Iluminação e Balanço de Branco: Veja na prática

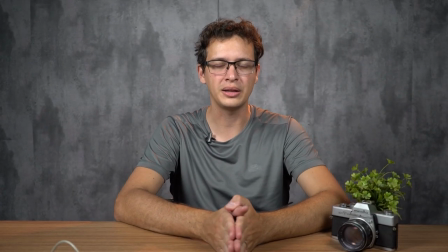Tá vendo como fica bem mais interessante? E aí, por quê?
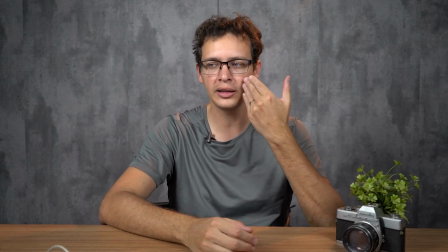A gente tem uma luz principal, uma luz não tão forte, que ela ainda me traz determinadas sombras, e uma luz de recorte.
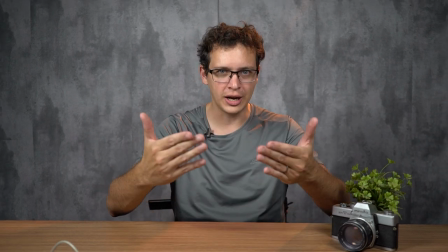Acabou. Se eu quiser caprichar ainda mais, eu coloco mais uma luz no fundo.
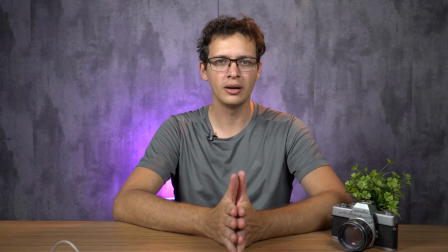Eu tenho outras cores também aqui, depois a gente pega pra vestir, porque essa parte do cenário é uma coisa mais de teste, sabe?
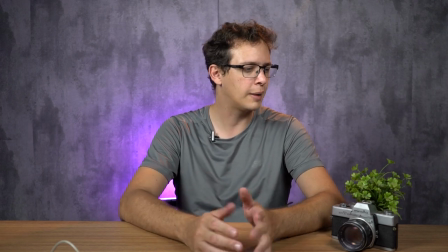De você colocar. Eu tenho
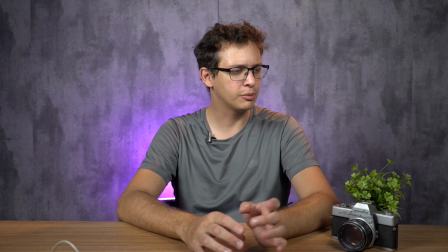uma blusa vermelha que eu peguei, eu vou deixar um pouquinho mais pro final, e uma preta também, porque eu tenho que tirar o lapela, e por isso que eu não coloquei ela ainda.
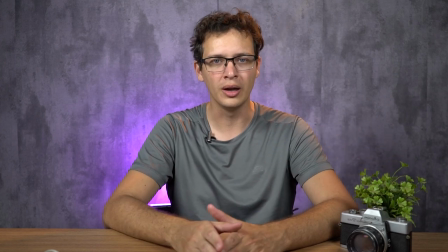Mas assim, você tá vendo que eu tô cinza no cinza, com coisa cinza e um tonzinho verde. Você sabendo trabalhar com a luz, você já consegue distanciar todos esses objetos.
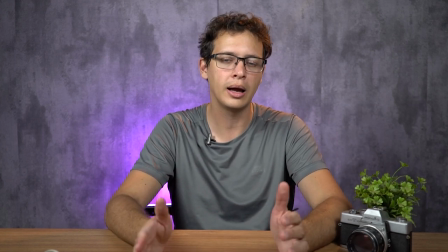Por isso que a luz é o principal de todas as nossas produções audiovisuais, e vocês têm que tomar muito cuidado com ela para você conseguir distanciar e tal.
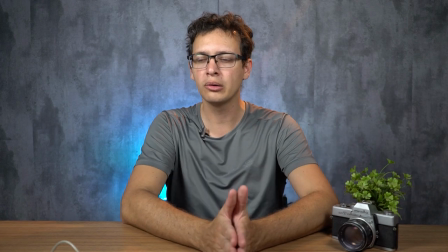Ah, não gostei do roxo? Vamos mudar para um azulzinho aqui, ó. Posso mudar para um azulzinho e trago uma outra sensação também.
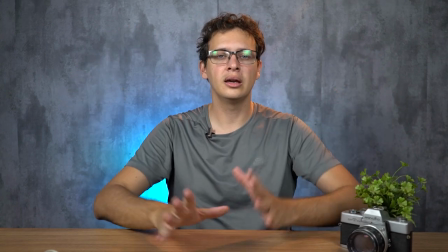De luz, esse aqui é o nosso tripé principal. E já aproveita e dá mais uma olhadinha nesses outros vídeos que eu estou deixando para você. Confere aqui que tem muita coisa bacana no meu canal para falar sobre audiovisual, sobre cinema e te ensinar muito conteúdo de qualidade. E já aproveita também e se inscreve aqui no meu canal.